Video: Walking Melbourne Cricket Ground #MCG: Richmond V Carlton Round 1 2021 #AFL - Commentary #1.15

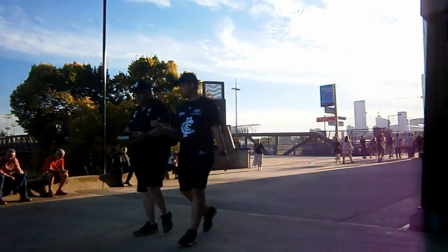But I really wanted to mix up the editing for this video,
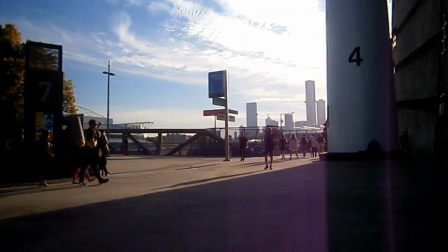because I think if I just run this video in the order of what it was shot, it's going to be a little bit boring.
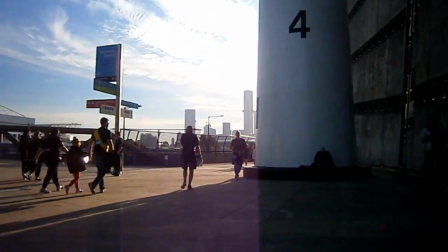And one of the things I've had to teach myself with creating videos
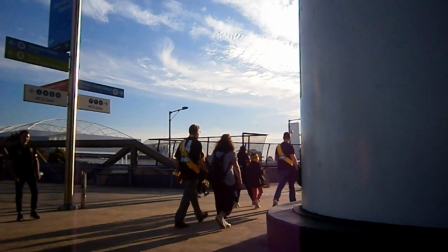for this purpose is that you've got to start with your best content first. Put your best stuff up front.
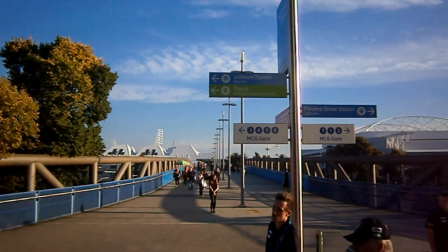That's not really my nature as a storyteller. I'm used to letting stories unfold.
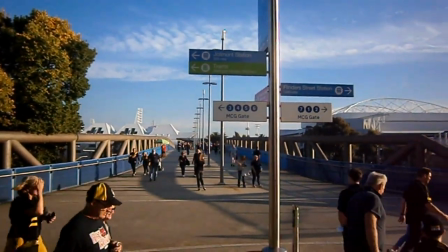I'm used to being ambiguous in my storytelling, my writing and script writing, with a beginning, middle and end.
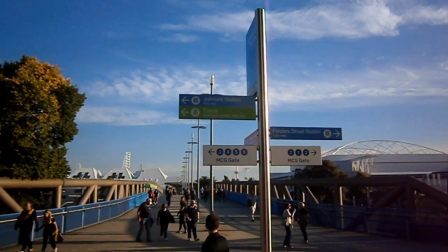But no, with video content, what I'm trying to teach myself is put the best stuff up front and then let the viewer decide
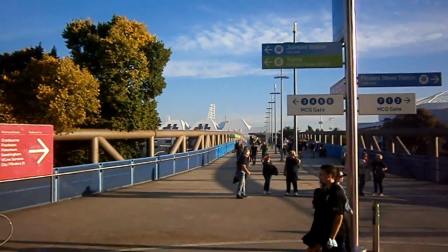if they want to let the video run or if they want to skip forward.
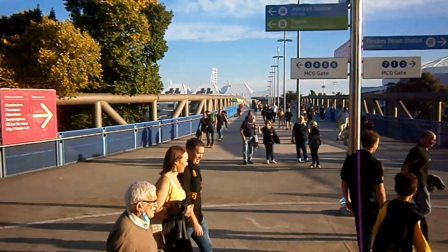So I figured, just came up with the idea of, there's the walking around the MCG.
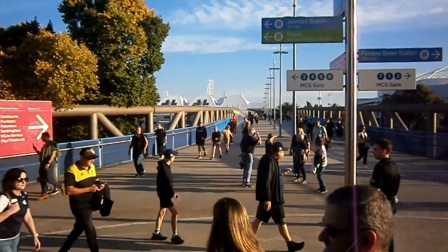Well, why don't we start with that,
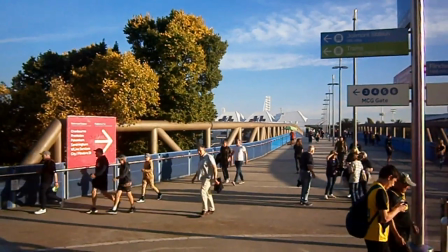that the viewer can see that this video is about walking around the Melbourne Cricket Ground immediately before the start of,
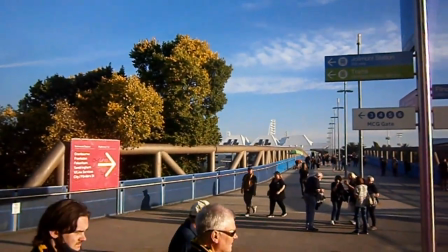you know, play. This is about quarter to six or quarter past six, I can't remember which.
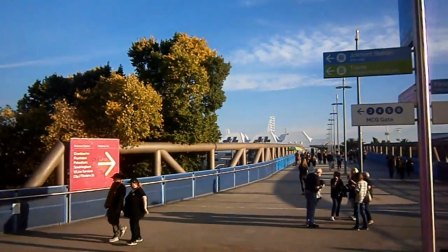The game started at 7:25 in the evening.
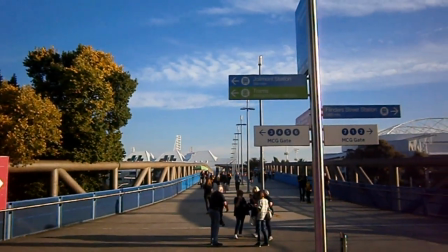So I wanted to give myself plenty of time just to casually walk around the ground, capture the sights and sounds,
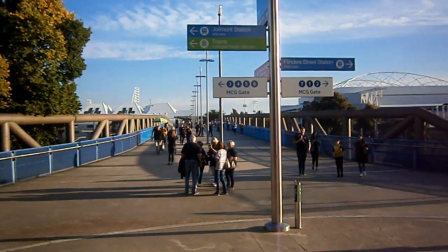that excitement, that anticipation of seeing your team in the flesh for the first time in maybe
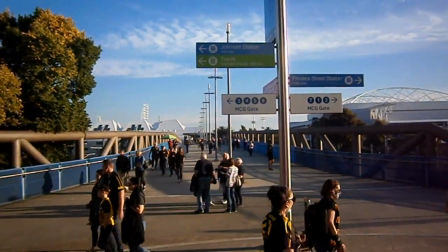maybe 2 years for some of us, and just capturing that Melbourne moment,
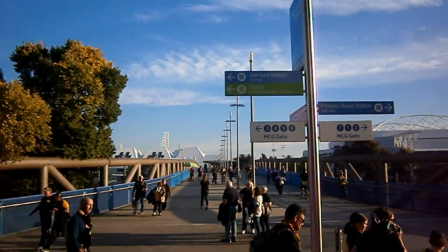you know, just the evening sunlight, the ambience, the warm weather.
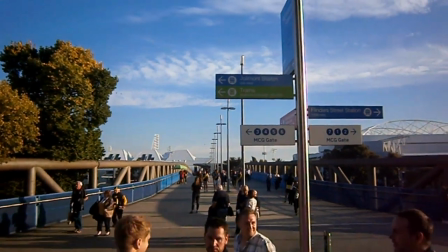You can see there's so many people dressed in shorts and shirt sleeves,
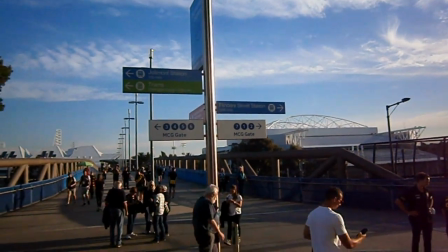and to try and immerse the viewer in the content that, you know, this is what it's like to go to the footy in Melbourne.
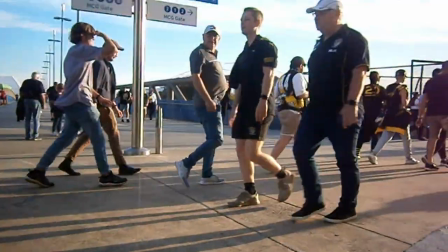You know, there's something very, very special about it. You see that bloke in the shorts.
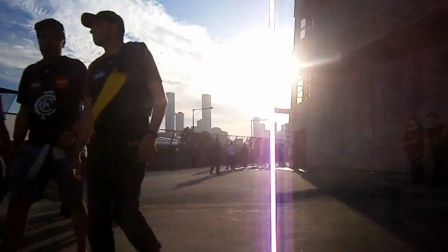Now, I did a quick edit there to try and disguise the jolting.
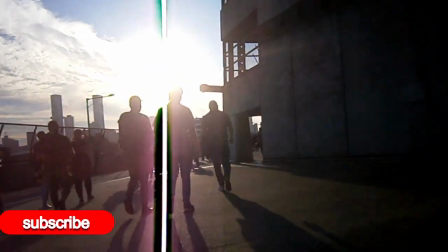Now, you can see some kids up on the left, so I'm not too concerned at the moment because they're well ahead of me.
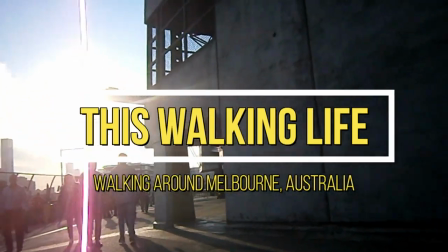They're off to the left, and the sun is streaming into our face, so I wasn't too worried about that.
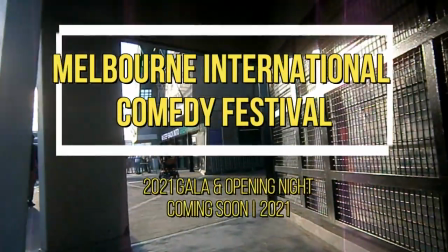I was pretty happy to see this opening here in the grandstand cut through that.
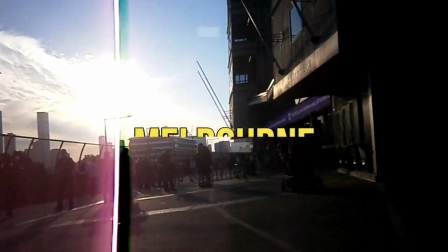I was patting myself on the back at the time, thinking, oh, this will look good. And we've got another gate up here.
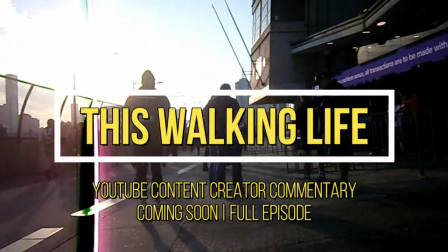Melbourne is directly in front of us, the CBD. That's the south bank of the Yarra where those two towers are.
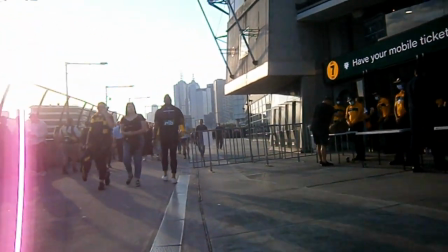Up ahead is the main part of the CBD.
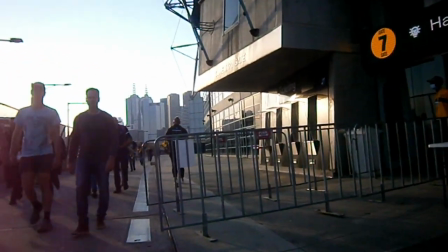And then they're just walking slowly along past these gates.
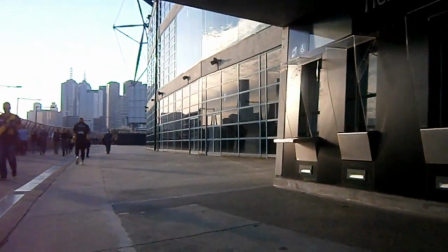Normally this area would be shoulder to shoulder with supporters, but we're still under,
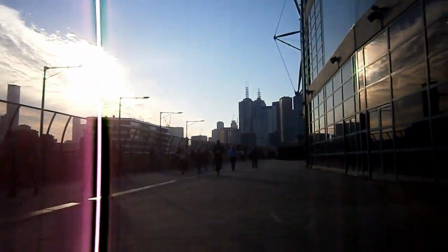as this was being filmed, Melbourne was still under some restrictions where this ground,
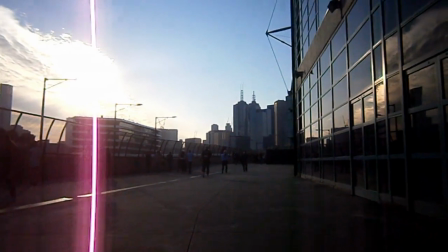for those that don't know, holds 100,000 people at a pinch. But
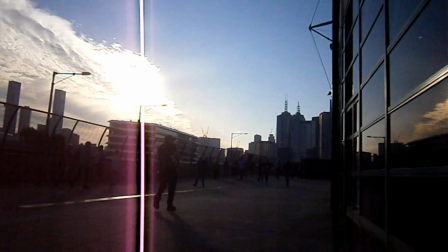under COVID regulations for this particular sporting fixture, it was restricted to 50% capacity.
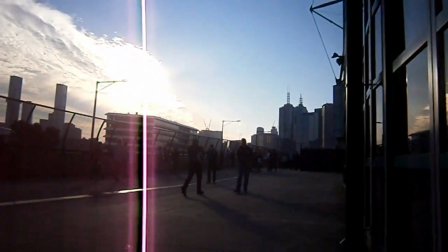So although it looks like,
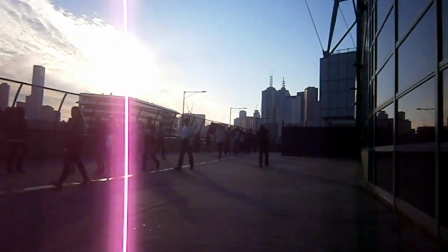I don't know, it depends on where you're coming from. Like for a Melbourne person, it's looked to be quiet for a blockbuster game of Richmond and Carlton.
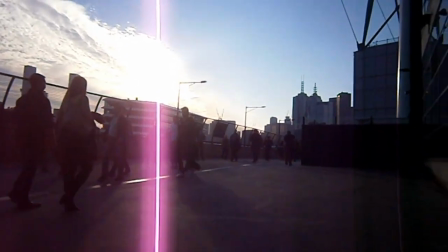Richmond being the premiers of the previous season,
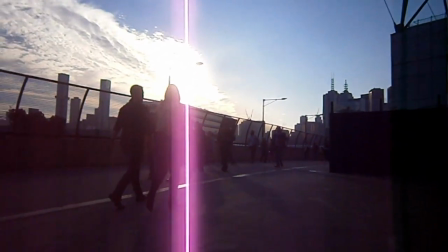with their third premiership in 4 years.
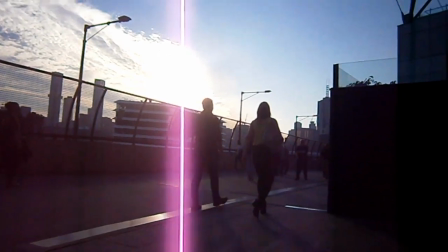Carlton, a sleeping giant. They've been pretty poor the last 20 years, but they're gradually building, so they keep telling us.